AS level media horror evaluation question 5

By naming our production company Slaughterhouse Productions, the genre of film produced by our company is immediately established to be horror.
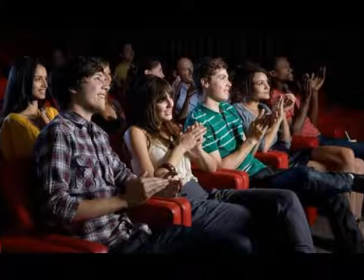0:09 Therefore, our company appeals to a particular market of people who share a specific interest in the horror genre and will attract them to our film.
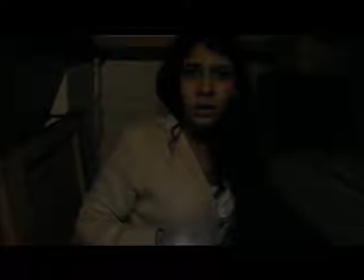0:19 By making our main protagonist a similar age to the audience that our film is aimed at, empathy is created,
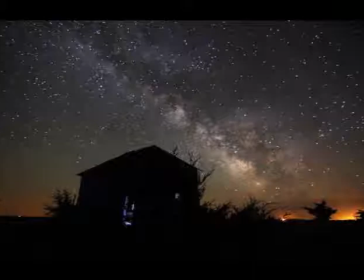0:25 as many teenagers have had to spend the night alone in their house, which involves the viewers in the film.
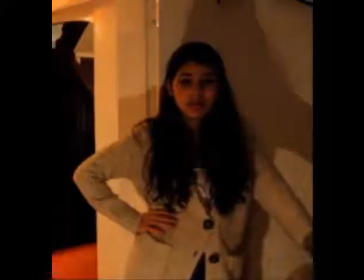0:32 Also, by making her a stereotypical young female who dresses in typical teenage clothing,
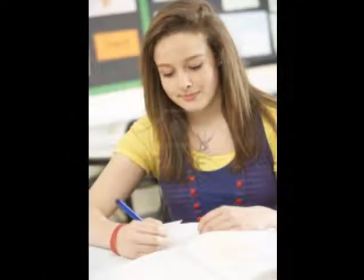0:38 female viewers will be attracted to our film as they feel that they can relate to her character, maintaining their interest by making them wonder,
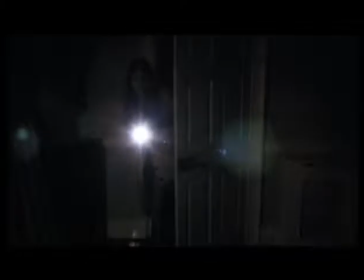0:45 what would I do in that situation? Through choosing to use the setting of a house, audiences will feel they can relate to the situation as some of the mise-en-scene in our film includes objects
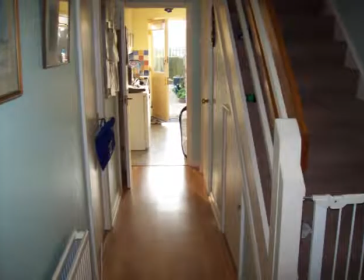0:58 which would be similar to things typical teenagers will possess in their own homes which lulls them into the full sense of security.
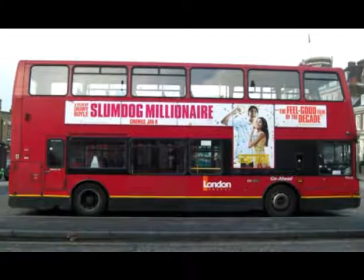1:05 We decided we will attract our audience by placing posters on different modes of transport as well as bus and train stations
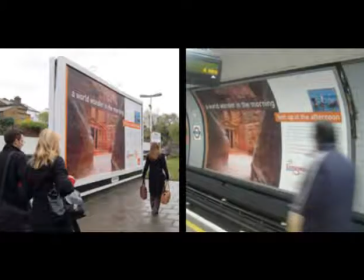1:12 as we know that many teenagers use public transport on a regular basis and so they are more likely to notice our film advertisements.
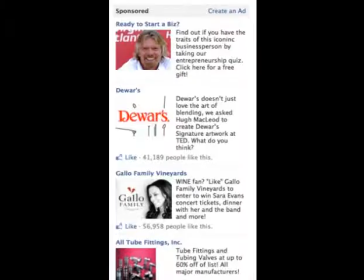1:21 We will also place an advertisement on the sidebar of Facebook to get the attention of a large proportion of young adults who use these social networking sites.
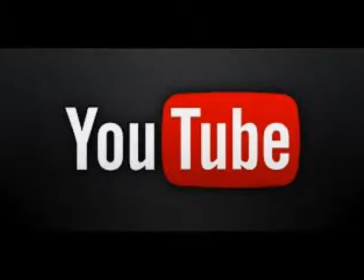1:30 We would also advertise our film by placing trailers for it before popular videos on YouTube
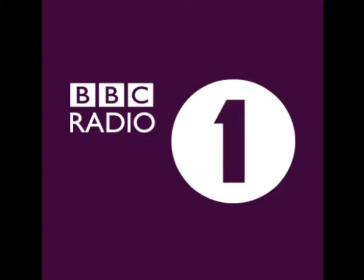1:36 such as Songs in the UK Top 20 and other popular film trailers, as we know that our target audience has an interest in current music and films.
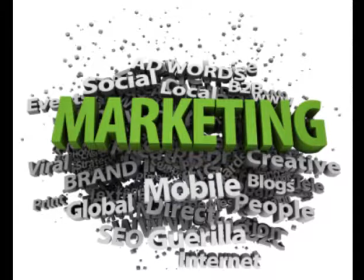1:45 We chose to make these marketing decisions for our product in order to maximise our potential audience
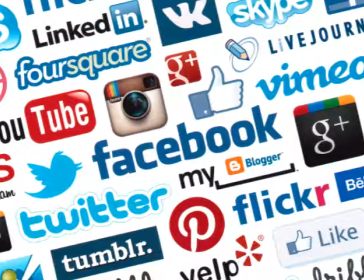1:51 and we'll be taking advantage of the power that social networking sites have to get our film noticed among teenagers.